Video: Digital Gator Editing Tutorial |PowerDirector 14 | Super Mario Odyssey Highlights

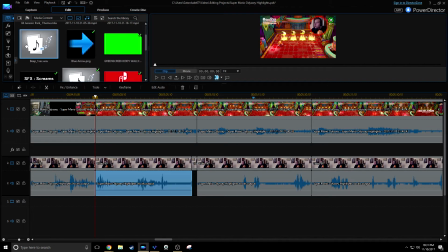But right now we're just gonna go find it, and this is also a good tutorial for people who want to use these in the future. So I like to trim it, make it fit completely. You don't want to use the whole thing, or else it just sounds weird.
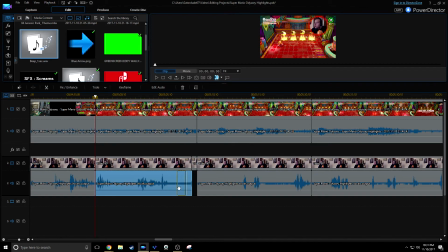Actually, yeah, let's take that out for a second. If we put the whole thing here, it doesn't really sound right.
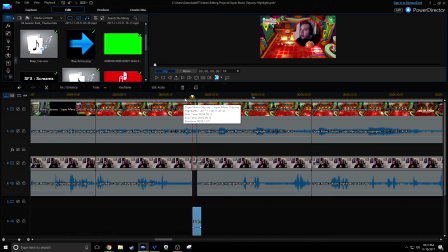So
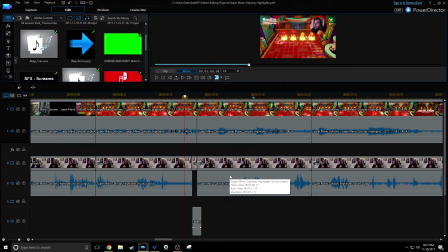let's see, just go in.
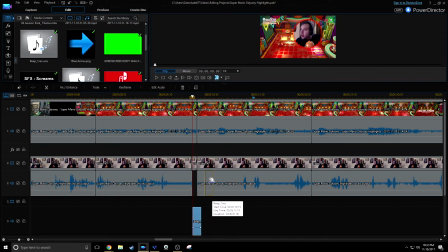Yeah, and also you'll notice that because it lingered on to the next clip, so you'll want just for as long as the word is,
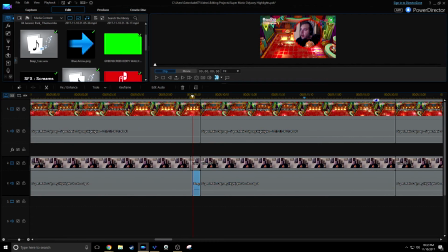I would assume, or else it just looks weird as you're still talking and it's still going.
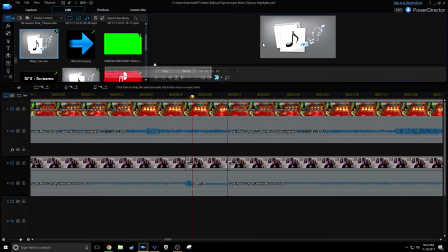If you listen to the beep itself, actually if we go in here, it's really freaking loud on the ears, especially mixed with other sound effects. It really hurts the ears.
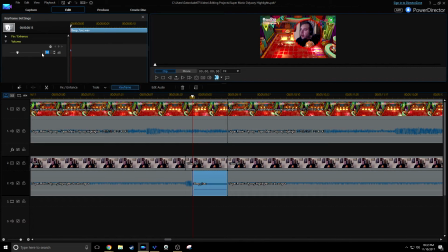So I'm not trying to bleed anyone's ears, so what I do is I literally put it to the maximum lowest decibel I can find, because it's a high-pitched noise and it will sound better at a much lower volume.
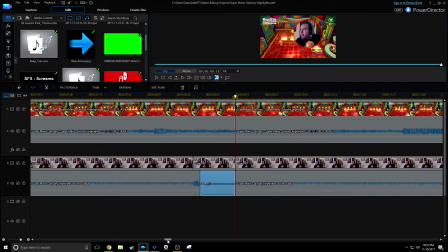So let's lower the gain and then mess with that, and now let's get some context.
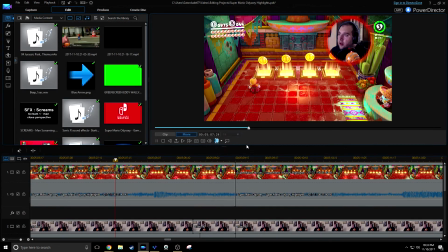Let's get a little bit more context. You heard it, but just yeah, it's not.
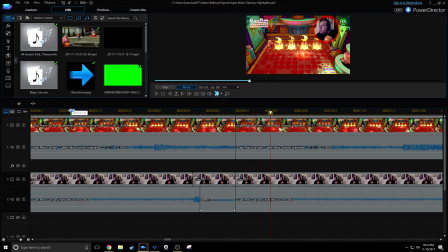You know, it's there. It's not completely obvious, but you know, it's an effect I like because sometimes I find it funny. Yeah. So anyway, there's a couple more bleeps that I have in here.
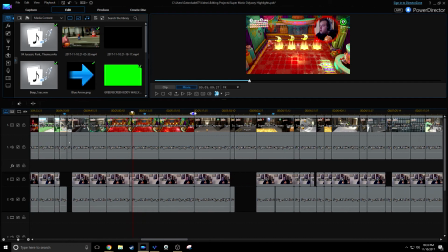Most of the time I cut them out, but other times I think it's necessary, like for this gambling, whatnot. So yeah, the bleep was there. Let's see. What is next? Jurassic Park. Okay.
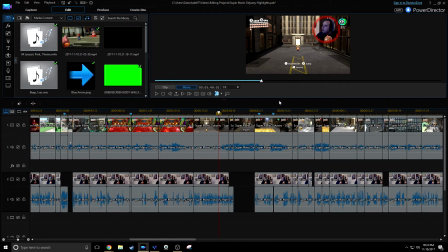So for this little bit, we have a not so friendly dinosaur chasing me.
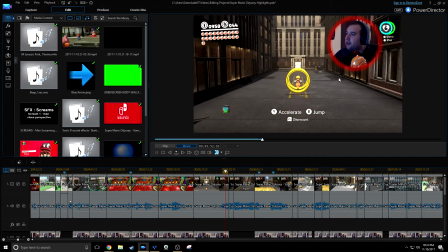Hey, Scooter, you know, this will be fun, right? Let's just go through some rings and oh my God, why?
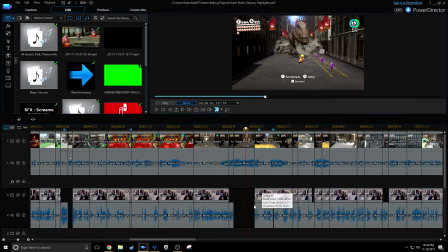So I just have this. You'll notice that I didn't have my face cam on, and I just let this clip keep going. That's because I'm waiting to. I wanted to put in the Jurassic Park clip over it.
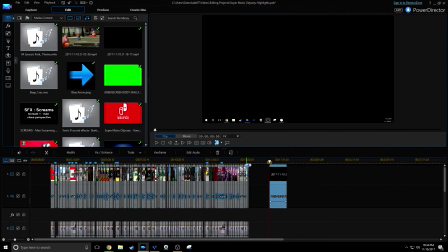So, you know, I got my iTunes open, and I found OBS and did a little screen recording.
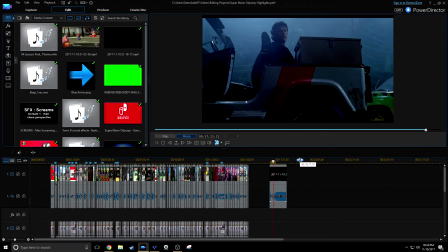Back tremor is what it is. I'm fairly alarmed here.
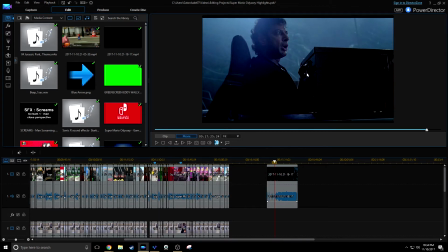And what I'm looking for is the part where Dr. Malcolm goes, "Must go faster." It's a funny clip from Jurassic Park in a very stressful moment.
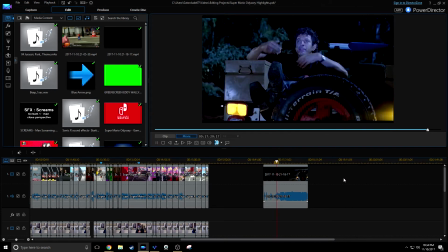Come on, we gotta get out of here. Gotta get out of here. Now, right now. Go, let's go. Hey.
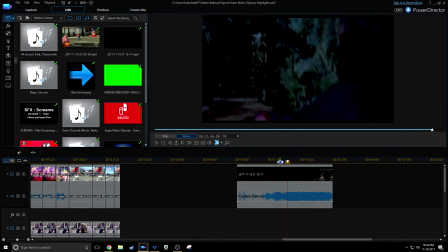Alright, actually I just missed it. Hold on.
Must go faster.
So I think that's a cool little bit.
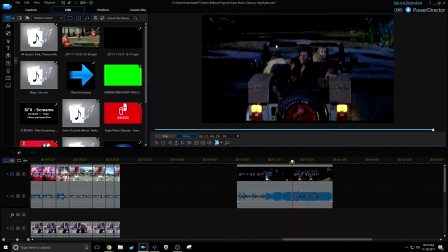I swear she's cursing right there, but I put on subtitles. I couldn't see her what she was saying, so I'm just gonna leave it in. I'm not gonna bleep her. I don't usually even bleep other people or other things in my stuff.
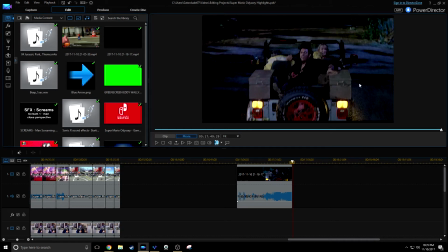I only bleep what I say because if family's gonna watch me, they don't care if a character, you know, curses or one of my friends curses. They care if I curse. So yeah. Plus, I don't know.
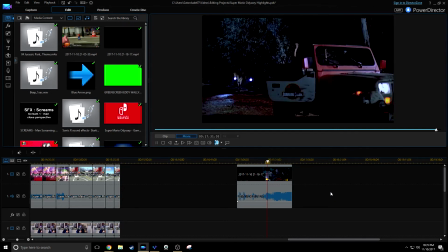I find bleeps funny. Let's see. So where do we want to start this?